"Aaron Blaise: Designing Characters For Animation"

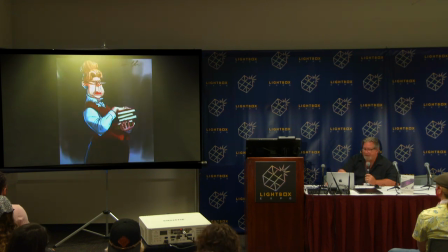2411s
You learn something new. Who's that? It's a mean librarian, isn't it? We've all run into her, at least back in the days when we went to libraries, right? But, I mean, I think her, she's probably said shush about 100,000 times.
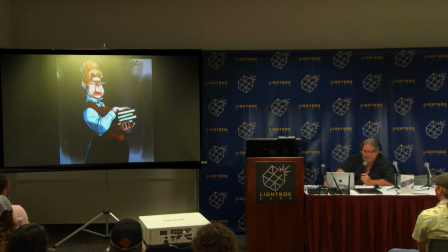2429s
You know, so, and everything I tried to do on this, you know, I tried to support her character. Everything's very tight, prim, and proper, and tight-lipped, and, you know, her hair is just so, and all that kind of stuff. You know, so I really thought about her costume, and really, you know, having those books as props.
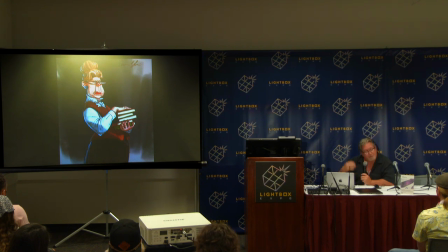2446s
Now you know she's a librarian. It's not just one book. One book wouldn't have done it. a stack of books, does it?
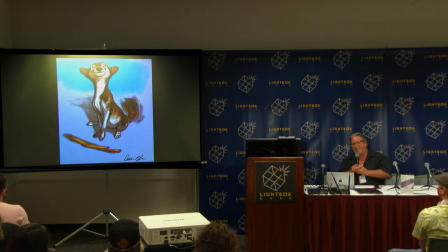2451s
You know, it's those little things. So this is one. This is such a simple prop, but it says so much. It gives the drawing a little bit of a story. So if you didn't have the stick there, he's just a happy little dog wagging his tail, which is cool.
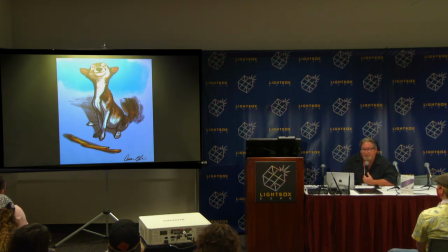2469s
That's great. But now he wants to play. Maybe he brought it to you. There's all kinds of things. But just by adding that stick that, that add to the story, and so that's what I'm trying to get across, if you can, you know, add these little props, it really helps with, with your design,
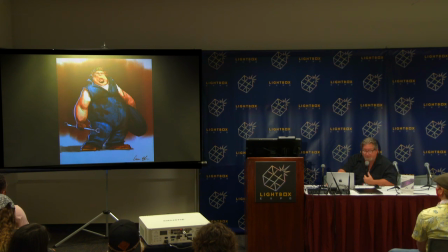2486s
we've all dealt with this dude before, or at least I did in Florida, you know, growing up, I, heck, I went to school with these guys, so, but, you know, you've got the, the greasy outfit, the, the tire, the wrench, you know, we all know he's, He works at a garage. You know, all that stuff.
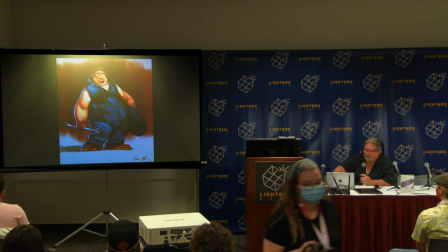2503s
It tells the story, okay? There's nothing on there as far as logos or anything else like that that tells you he works at a garage. But there's all these little clues that tell you. And so that's what I'm talking about.
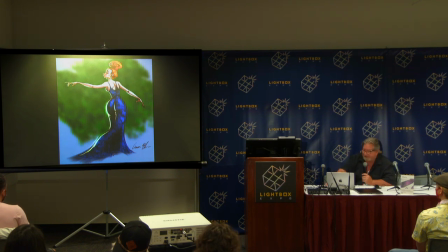2517s
And here we got this very elegant. This one I included just because I felt like it had nice gesture to it and fluidity. The wine snob. you know there's the guy at the wine tasting that you know turns his nose up at everything twirling the water
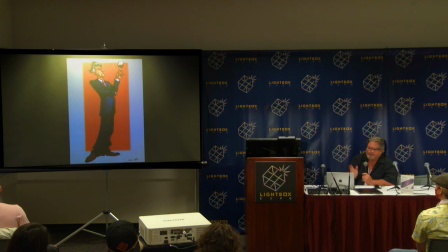2533s
and turn twirling the wine that sort of thing i try to get a nice you know it's a fluid gesture i tried the line of action i tried to get in there but also very stiff and upper crust there's
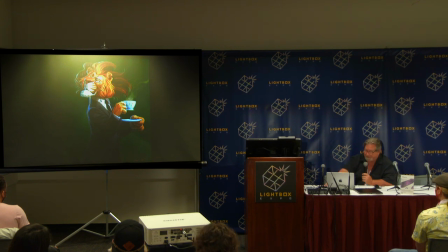2546s
another one i'm just having fun with character design but adding a you know the little cup of tea adds to it so this is something i want to talk about and this is I want to talk about for character design, and it goes hand-in-hand with what I was just talking about here with costumes and props.
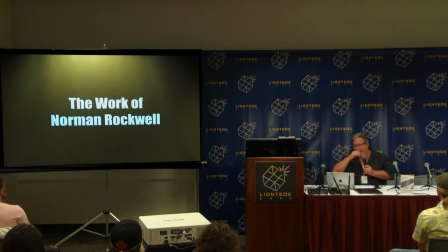2565s
It takes it to the next step, and that's getting a tableau. A tableau is an image that tells a story, and any time you can do that, you know, storyboard artists do it all the time, obviously, but I think as character designers, we should be doing that as well.
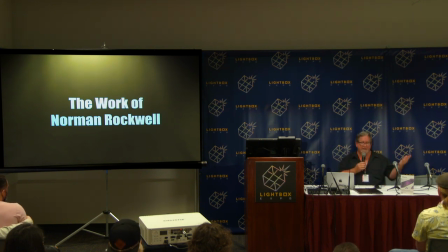2578s
Think about that because, once again, as a character designer, when you're trying to get your character design approved by an art director, a director for yourself, any time you can get some kind of tableau, maybe a character interacting with another character from whatever project you're working on, you help support the story.
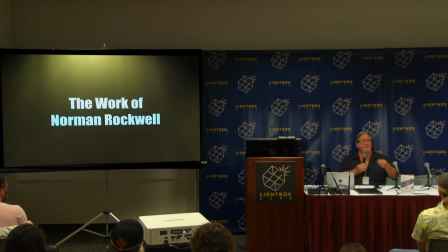2597s
You help propagate ideas. Rather than just creating a mannequin, a two-dimensional mannequin, you want to take it as far as you can. Are all of you familiar with Norman Rockwell, who Norman Rockwell was? He, for years and years, he illustrated for the Saturday Evening Post.
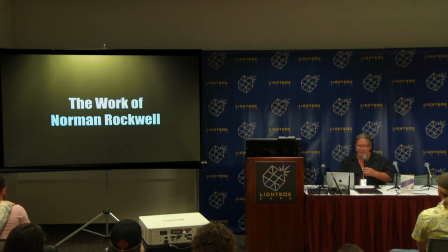2615s
He's one of the greatest American illustrators we've ever had, you know, all the way through from the early 1910s up through the 70s. And as a kid, you know, he was still alive and painting when I was young, and I was just fascinated by him. But he was a master at creating an image and telling a story. Just an absolute master.
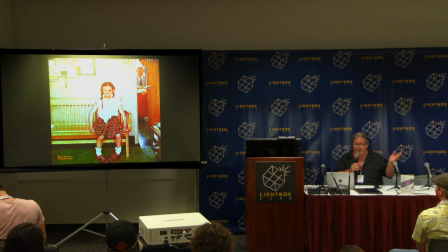2633s
Narrative images, we call them. I don't have to say anything. You can look at this one image, and you get an entire story of what happened. In about five seconds, you know what happened. You know the type of girl she is. You know her personality. You know where she is. You know what happened. She got into a fight. She's at the principal's office.
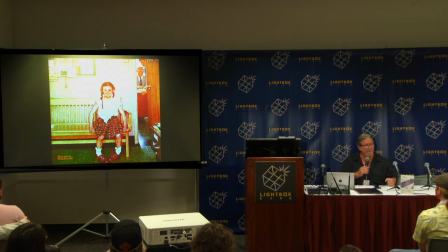2652s
She's a tomboy. She's rough and tough.